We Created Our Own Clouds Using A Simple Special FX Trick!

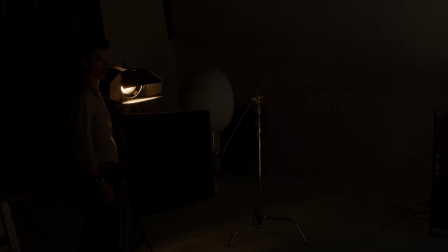(16:19)
So we tried taking out the bluish hued tube, but it left us with an image that was just too high contrast.
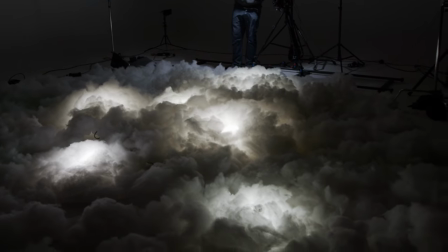(16:25)
And that blue hue was still giving us a natural color. So we kept that in and proceeded to the next change, which was to switch our 2K for a much smaller lamp.
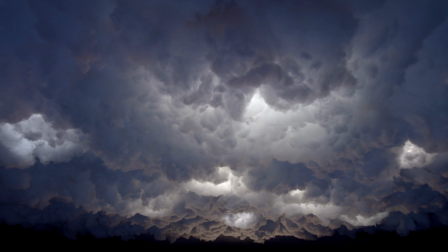(16:34)
We tried the 150 watt dado first, and it worked really well as it still gave that nice backlight sun effect, but at much lower output. It's really complemented our brooding cloud effect.
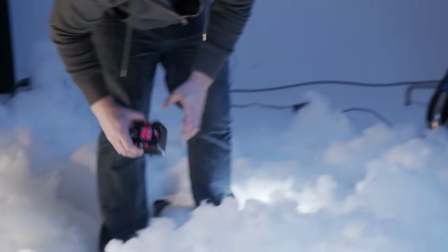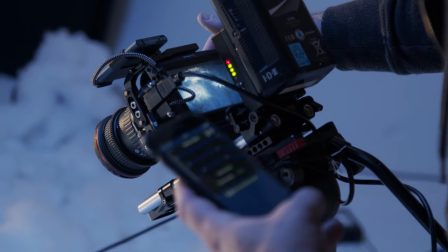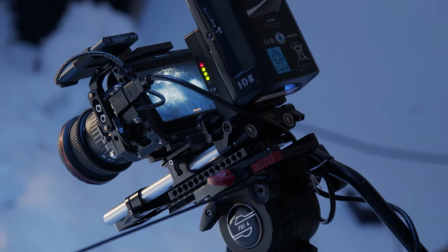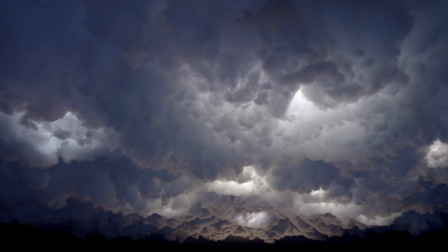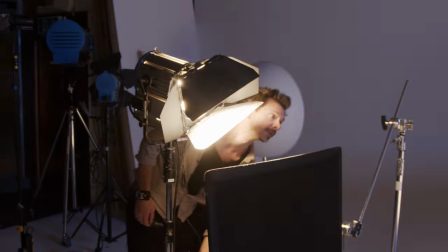(17:05)
Remember, the wind blows in more than one direction. I'm going to try track in.
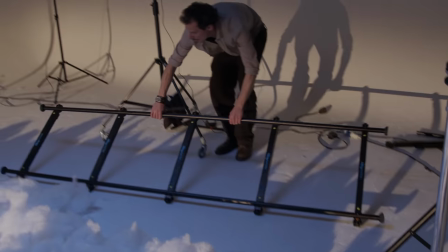(17:12)
So the last thing we want to try in this setup is create a tracking move going forward.
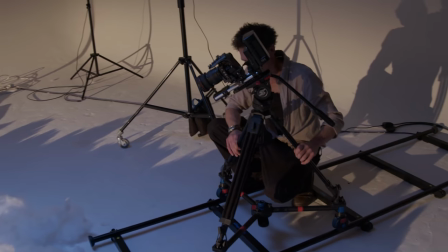(17:17)
Now again, we want to keep it motion controlled, so actually I think what we'll do is we'll be slowly pulling back.
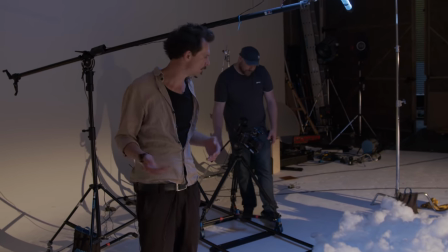(17:22)
And we've probably got about 1 to 2 feet of usable before, you know, the track starts to come into shot and so on at the angle that we're at.
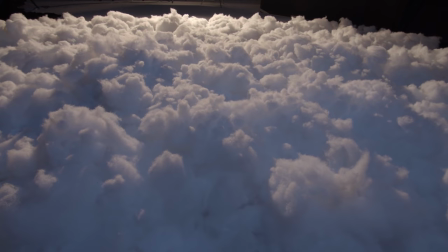(17:30)
It can either be used as it is, as a kind of a flyover shot, as though we're above the clouds, and you could then have a plane coming into shot over the top of them,
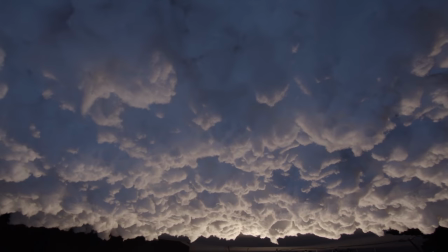(17:38)
shot as a separate element, or we can do the flip and then it'll be like the clouds are sort of slowly rolling in or out if you don't reverse the film.
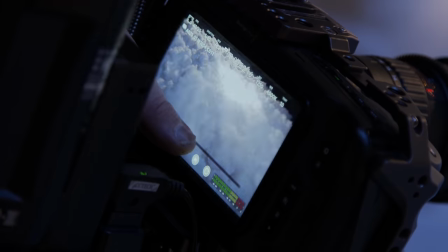(17:48)
We reverted to our first lighting setup for this one. I had an idea for something really fun we could do later with a plate of those clouds moving in.
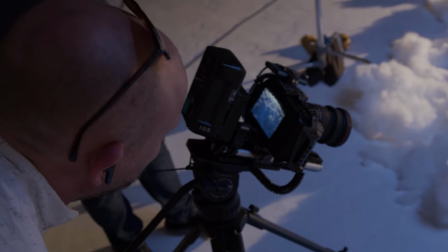(17:56)
Yes, it is.
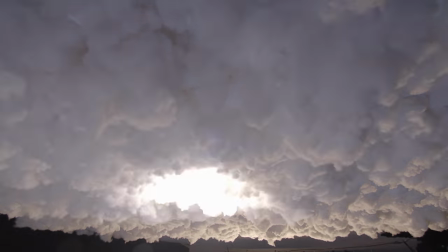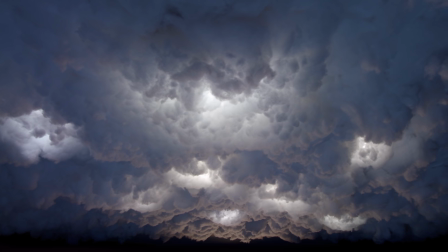(18:05)
As you can see, compared to the first setup, the LED panels gave a really different look, with those highlights suggestive of thinner cloud areas.
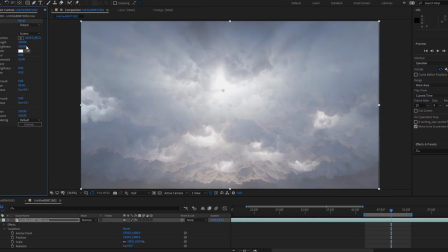(18:13)
So JP then added some light rays in post to bring another layer of detail.
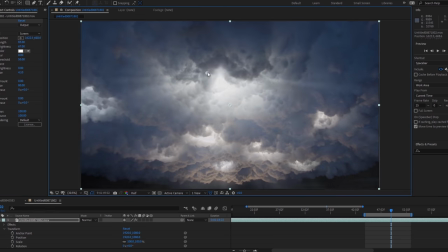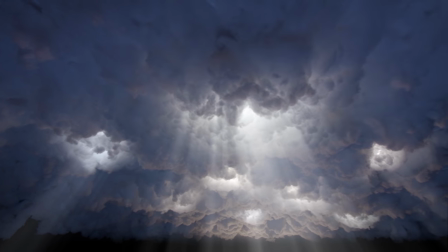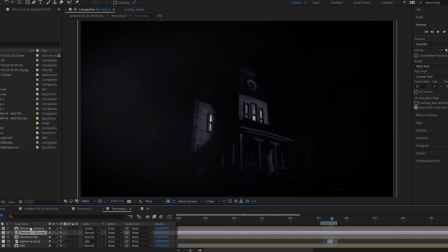(18:27)
Be sure to hit that notification icon because we've got another episode coming up where
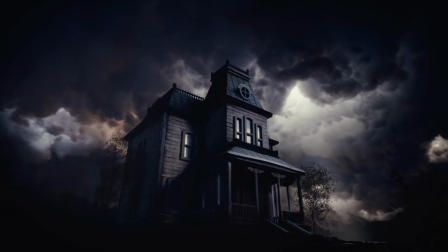(18:32)
we show you how to use a plate like this with a miniature to create an exterior shot. And if anyone can spot which infamous abode this is, shout in the comments. Well, I think that was probably one of the most fun things I've ever shot. I hope you enjoyed it. I hope you got something out of it. It's inspired you to get some of this weird stuff and have some cloud fun. Don't forget to like, subscribe to the channel and all of that so that you can be updated on when the next video is coming out. Time to bag up some clouds. Adios.